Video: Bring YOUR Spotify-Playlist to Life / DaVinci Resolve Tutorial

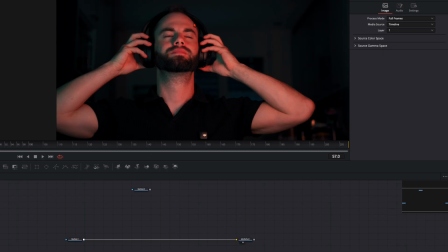Now it's up to you if you want to have the screen recording tracked somewhere around here or you just want to place it inside your scene. I would like to track it so I select here the media in 1, hit shift and spacebar, type in tracker then I select a high contrast point to track this whole thing.
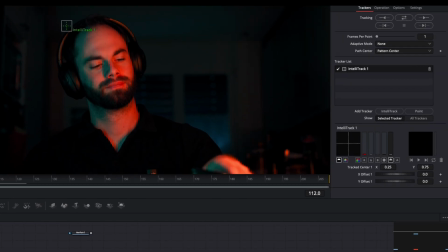This is a little bit complicated here because it's really dark but i think we could try a point up here on the headphones click here on
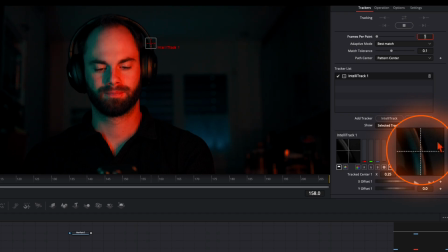best match and track it both ways keep an eye here on this window and we will see how the tracker does its job but it looks very
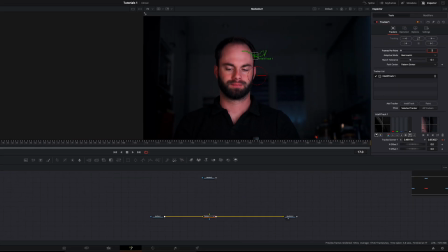good and from here on it doesn't matter so that works perfectly fine go to operation match move so when we plug our media into inside here you can see it's tracked to our headphone.
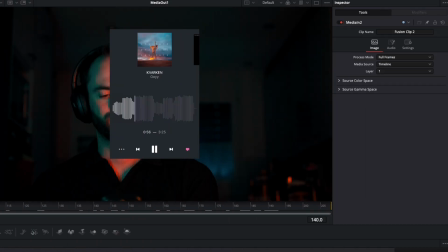Then I select here the media in 2, hit shift and spacebar, type in dve and with the dve note I will position here the screen recording how I want it to have in my scene.
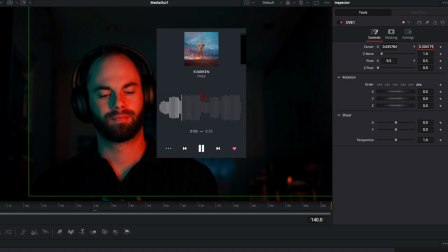So up here you can position the x and the y axis and the z move you can make it smaller or bigger and down here on rotation you can flip it around as you want it to have.
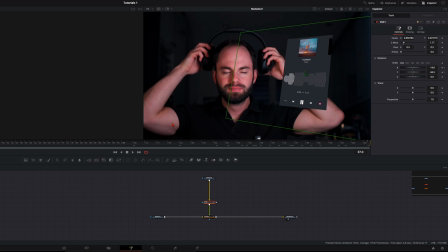And then for the animation at the beginning so it comes out of our headphone after the dve note hit shift and spacebar and type in transform because we will do the animation here with separate transform notes so it's way easier for us to animate it so i want to pop it up here
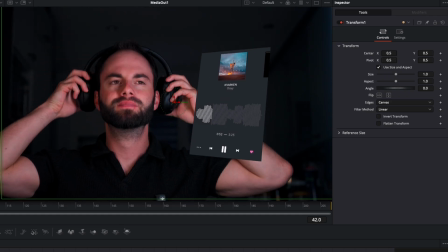at this frame so i select the transform note and i make sure here the pivot point from the transform here this screen cross is here on my headphone so when i make it smaller it goes into my headphone this is very important then i set here on size a keyframe and reduce it
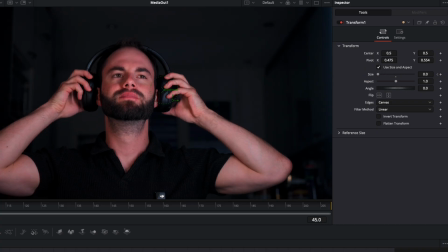to zero then i go one two three four five six seven eight nine ten frames
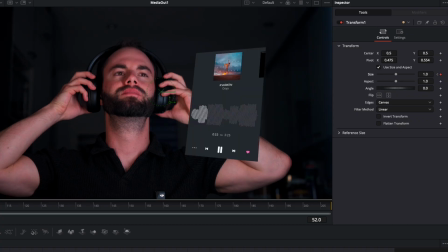further and i put it back to one so in these 10 frames here
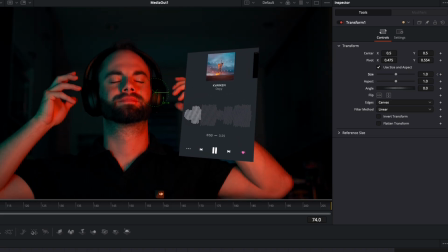the animation pops up like that to make the animation way smoother and more
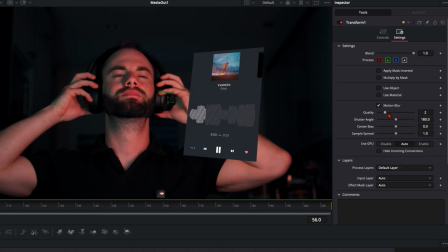engaging go here to settings enable motion blur quality and shutter
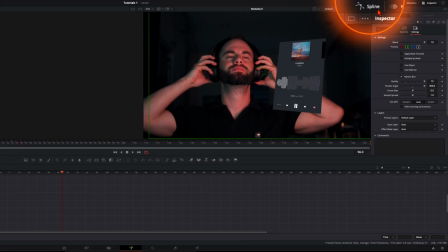angle all the way up open up the splines up here search for the transform node right here enable it click here on this little icon zoom to fit select
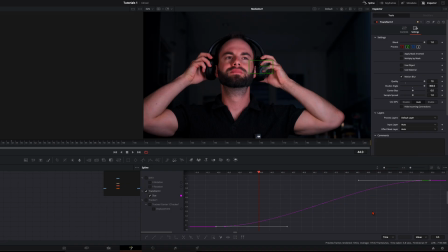everything with command or control a press s to smoothen them now grab here this handle and put it over to around here so it starts very fast and then it goes slow so we have a very very smooth animation like that you can close the splines we don't need them anymore and
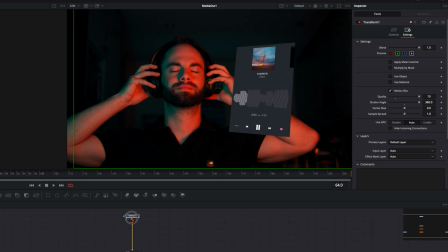to make it look a bit more realistic and like a hologram select here the media in 2 hit shift and spacebar type in lumak here now play around here with this settings until you're happy with the look of it so the lumak here just takes away the the darker colors so
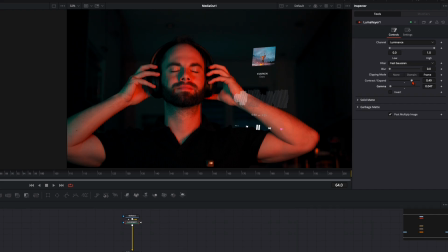we have more here the white sections a bit more popped out just play around here with the settings until you think that looks good when you're happy with adjustments hit once again shift and spacebar type in soft glow so click here on this drop down on color scale and here you can adjust
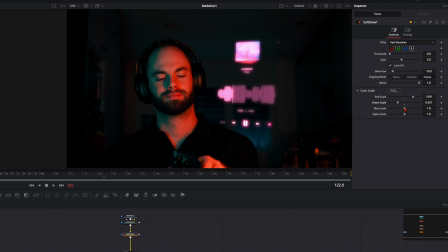the colors until you're happy with adjustments so i want to have it more like orange so go here way more in this orange until it matches here with the color in my face and then play around here with the gain and the glow size until you think that looks good like
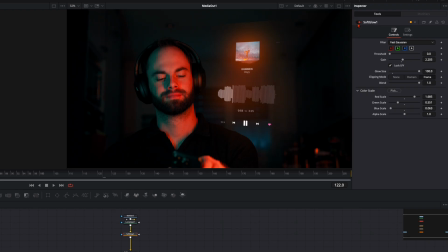that so when you see the before and after just this little glow makes a huge of a difference into this scene so it really matches with the whole thing
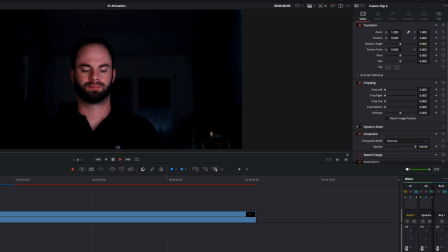and when you go back to the edit page and we'll add a pre-render you can see we have a smooth animation like that
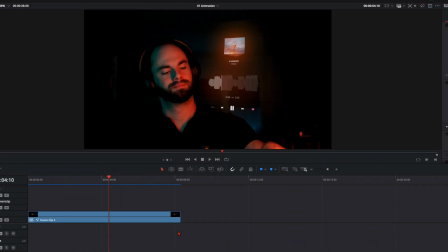so and as i said at the beginning i make another way how to animate this very cool for that i just quickly copy here the fusion page open this